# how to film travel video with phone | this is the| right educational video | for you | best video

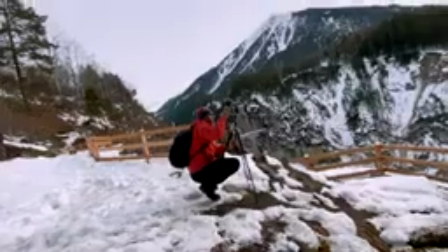So keep in mind to know what you need to shoot,
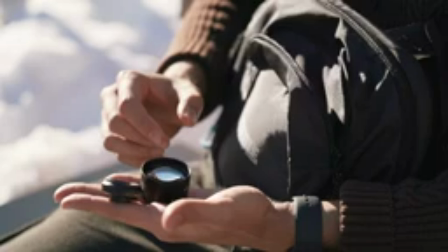avoid over packing and challenge yourself to just bring a few items with you to use creatively in your videos. Let's move on to camera settings. In many of my videos, I use Filmic Pro.
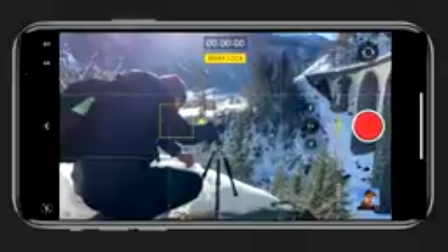If you want to be quicker in capturing moments, using the native camera app on the iPhone is a great option. It doesn't give you full control over your camera, so you're limited in certain situations.
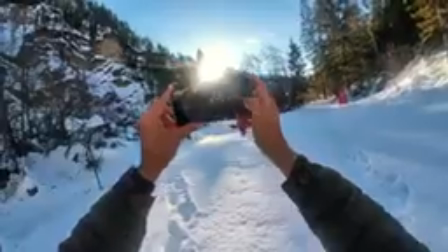But for travel videos, I find it works pretty well. I'm using the iPhone 11 Pro Max and the camera settings I usually go with is 4K 60 frames per second.
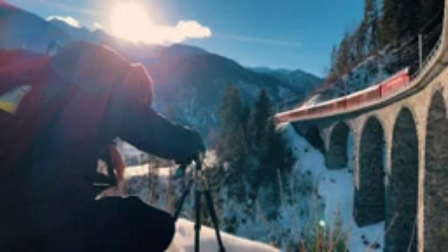4K has more detail and allows me to crop in. 60 frames per second gives me the option to slow down the footage in post to create a more dramatic scene. I recommend not to overuse slow motion as seen in many travel videos. It's good to include normal speed to make the video more engaging. Usually on professional shoots, I would use a microphone to capture the best audio quality possible.
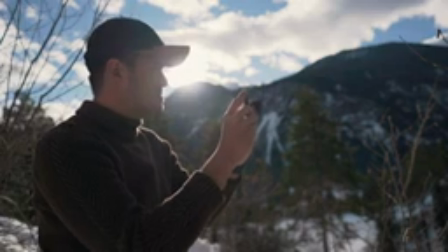For run and gun shooting, where I'm doing a short travel video, the built-in audio on the iPhone actually produces decent quality, if it's not too windy outside, of course.
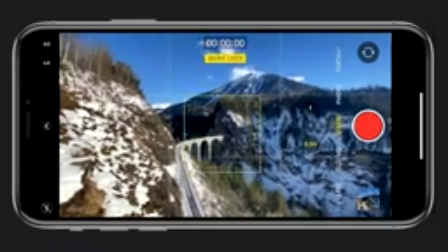Now, before you start recording, important is that you lock your focus and exposure beforehand so that no changes occur. So let's talk about story. Story plays an important role in your video. You want to have a clear structure of your story. You basically want to have a beginning, middle, and end. Think about how to start and end your video.
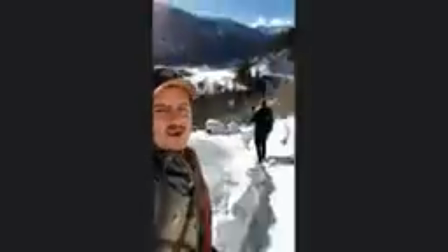It doesn't have to be complicated. It could be as simple as filming your day. During the story, you want change to happen. Otherwise, it's no story. It could be a small change. For example, the character had a bad day, something happened that all of a sudden made his day better.
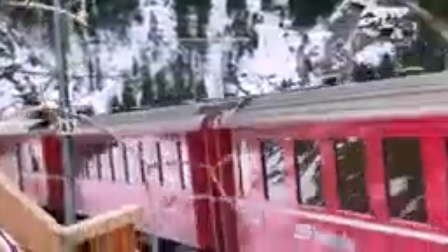People want to understand why things happen the way they happen, and even though life can appear quite random sometimes. So next is scene coverage. When shooting a scene in a travel video, it's important to shoot from different angles so that the footage cuts together smoothly.
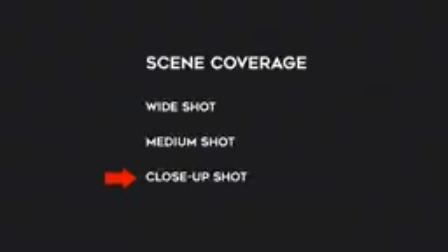You want to have a wide shot, medium shot, and close-up. A wide shot establishes the scene.
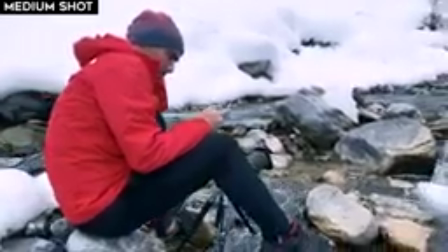A medium shot focuses the attention to the subject, making it more dominant.
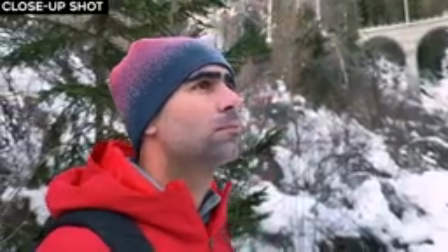Close-ups are great for filming the subject's face that show a certain reaction or expression or things that people normally wouldn't see in a medium shot.
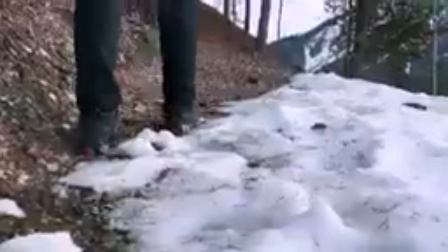By keeping these three angles in mind, you will be able to create a more dynamic scene in your video and tell a better story. You can of course shoot more, but be strategic about it. So these were my tips on shooting a travel video.
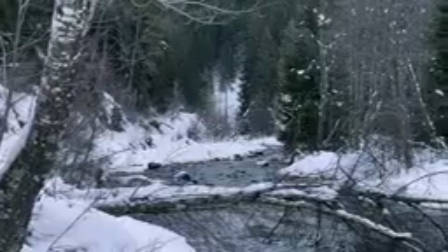I know for starters, this can be overwhelming,
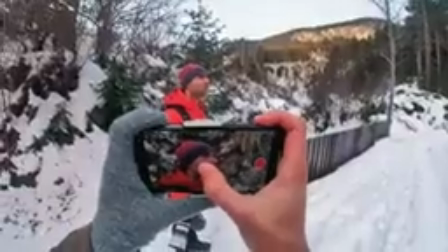but as long as you practice and use those tips that I've mentioned, you will get better. So once again, a big thanks to George for helping me out. Make sure to follow him on Instagram at GeorgePaoloFoto and me at BennettGracer. Subscribe if you are new to my channel so that I can keep creating awesome tutorials for you guys. Thank you so much for watching. And if you want to see more similar tutorials like this one, make sure to watch these two videos as well. Take care of my friends, and I will see you in the next video.